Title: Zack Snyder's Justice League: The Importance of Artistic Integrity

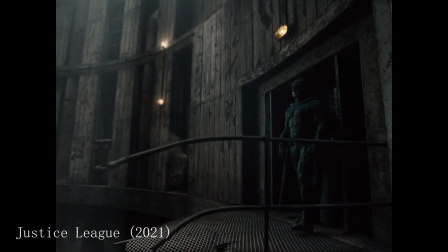This is meant to give more verticality to the picture, the heroes occupying most of the frame when standing tall,
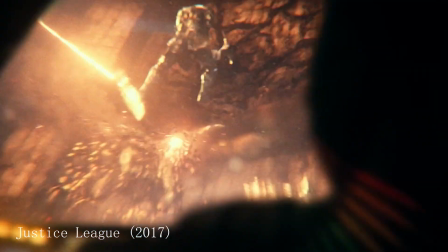but it also more clearly distinguishes the two versions if you put them side by side.
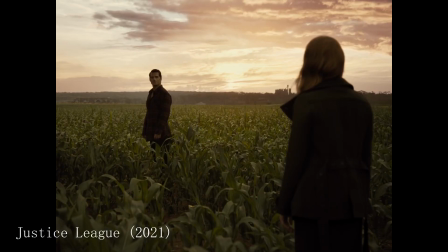The colors are also very different, as Snyder implemented his trademark desaturated,
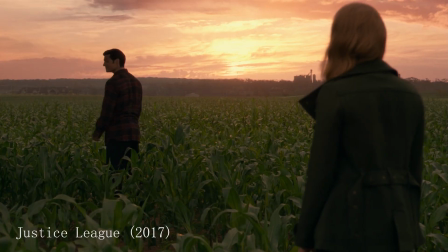high-contrast look, while Whedon dialed up the saturation to the point of making some dark scenes look flat.
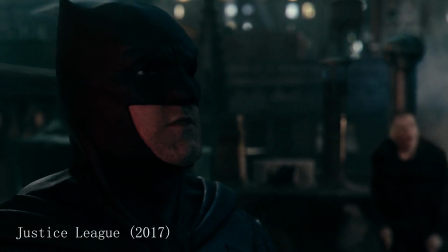The lighting in general in his scenes feels overproduced and too straightforward,
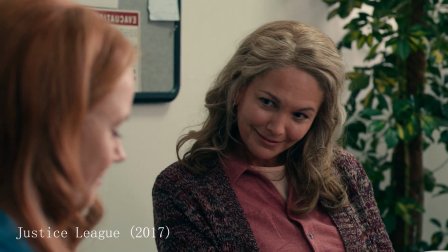taking away from the drama of the scenes in favor of a more standard aesthetic that many films of the Marvel Cinematic Universe employed,
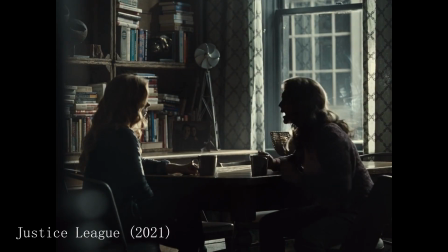including Whedon's own Avengers films. Just look at the difference between these two scenes of Lois Lane and Martha Kent talking.
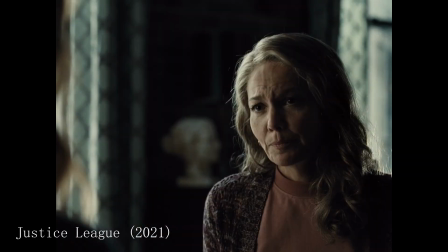The cinematography drastically changes the mood of their interaction.
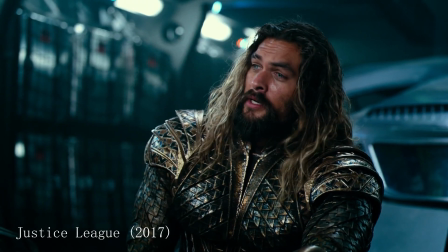The Whedon version has many more comedic scenes and lines that simply do not mesh well with the previous films in the cinematic universe,
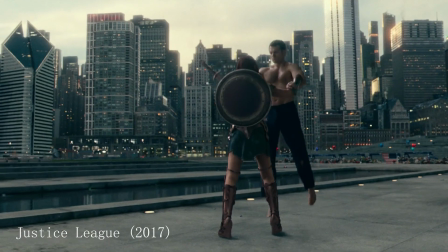often feeling completely out of character,
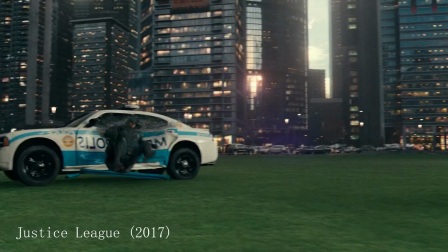like when Superman talks to Batman after his resurrection to make a cheap reference to a scene in Batman v Superman.
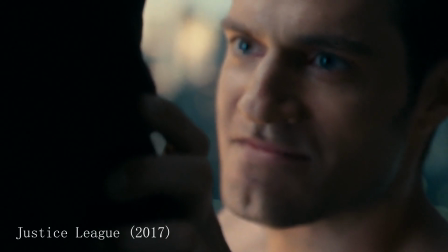Tell me. Do you bleed?
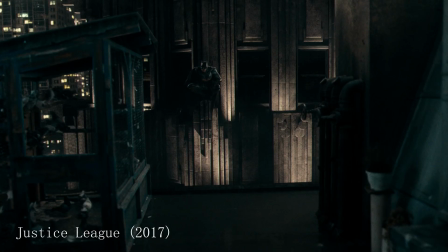Many of the character introductions were changed for the worse, especially Batman's, while Ray Fisher got it worse than everyone else.
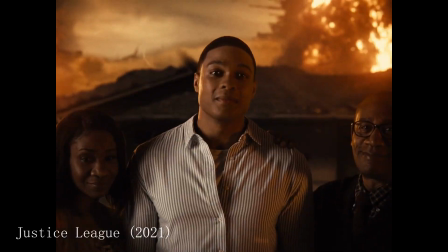The character of Cyborg is the heart and soul of Zack Snyder's Justice League,
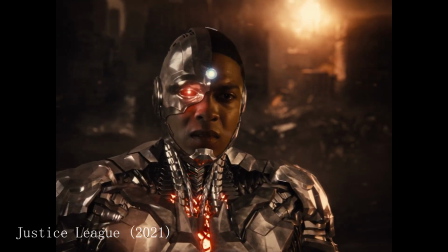and to see him lose his entire emotional arc just to be put on the sideline is heartbreaking, to say the least.
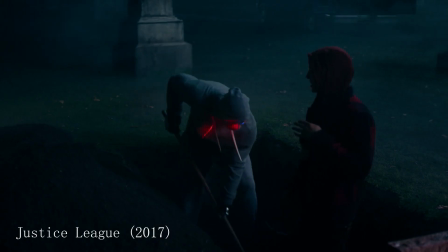Virtually all of his scenes were reshot, ultimately making him a forgettable character, when he was actually the most compelling one in the whole film.
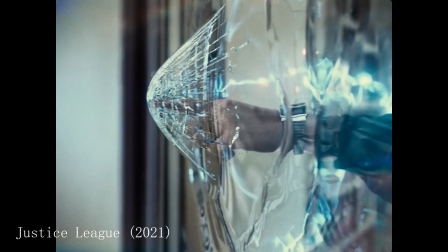Analyzing the two cuts of Justice League makes for one of the more surprisingly complex discussions about the craft of filmmaking.
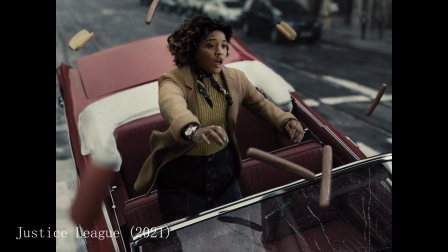While it is easy to make fun of his over-the-top, bloated style of directing, there is no denying that Zack Snyder is an auteur.
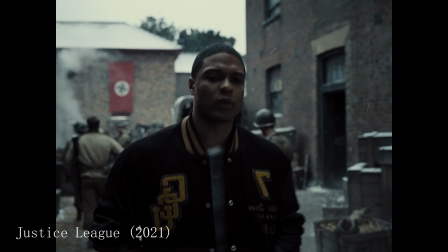He has had a consistent style since Dawn of the Dead and 300, and he often comes back to themes about heroes' worship,
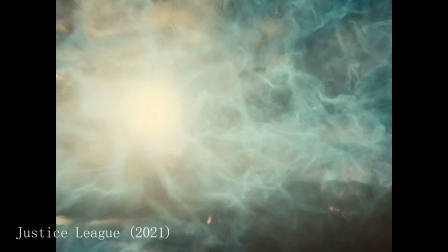the difference between gods and men, the noble sacrifices that humans make in a time of need, and the importance of symbols to help humanity through their darkest times.
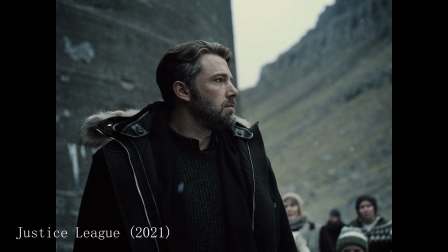There is clear authorial intent in his films, more apparently in his version of Justice League,
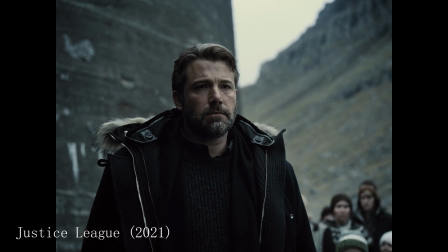continuing a consistent narrative that he started back in 2013 with Man of Steel.
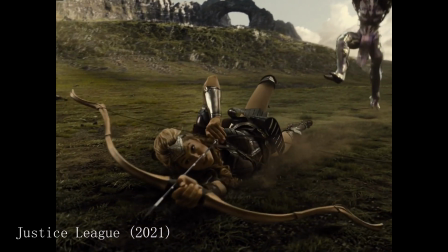There is no denying that both that film and Batman v Superman a couple years later were not well received,
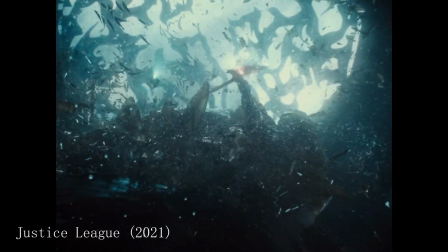regardless of how passionate their fans may be, but it was still the unadulterated version of Snyder's vision.
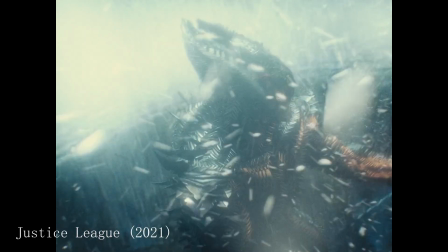By stealthily removing him from Justice League and bringing the director who brought together the Avengers for the first time,
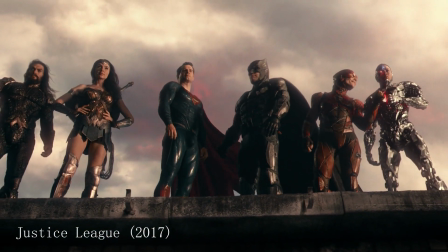Warner Brothers likely thought that they were going to have a certified, crowd-pleasing success on their hands.
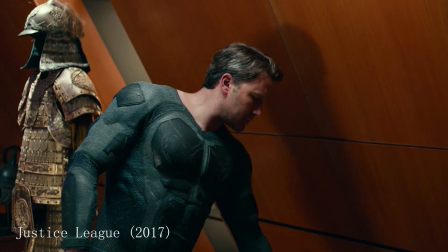Instead, they got something much worse.
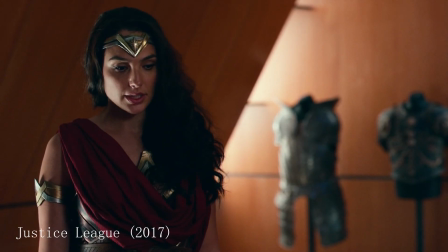An inconsistent, tonally messy, visually ugly, and narratively chaotic superhero team-up.
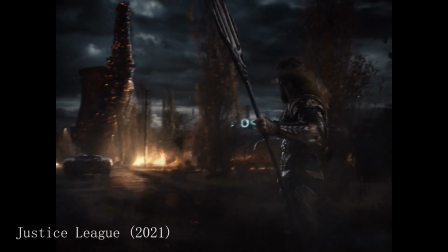That is much worse than seeing the failed vision of an ambitious filmmaker.
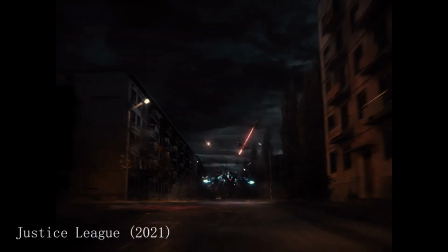And actually witnessing what Snyder originally intended makes it even more
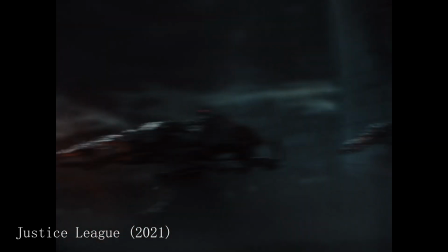baffling that the studios agreed to many of the changes that Whedon brought up to the table,
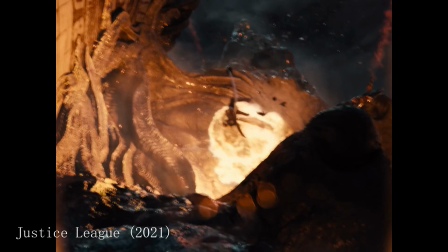showing just how clueless they can be when it comes to storytelling and what audiences truly want from this type of film.
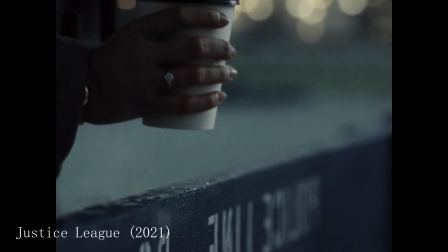Of course, Zack Snyder's Justice League is far from a perfect film,
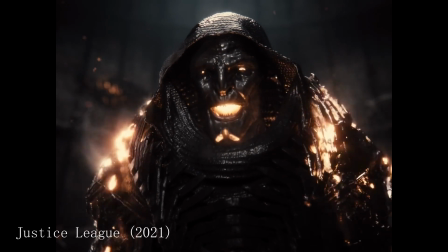as its villains still aren't anything particularly unique, even if Steppenwolf has more layers than in 2017.
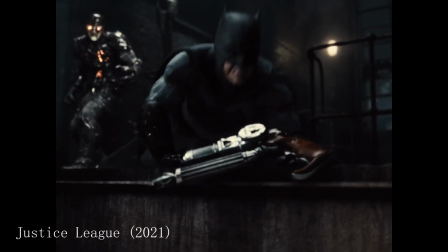The longer action scenes are a bit drawn out, some of the CGI is still very dodgy,
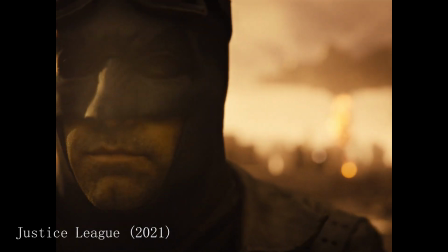and the last 20 minutes are completely unnecessary and overindulgent.
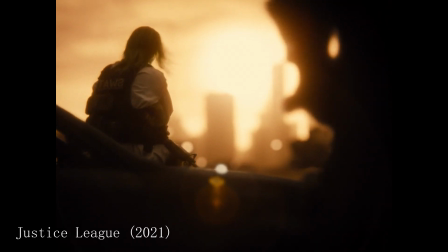There is still a lesson to be learned from this, however, even if it is unlikely that studio heads will pick it up.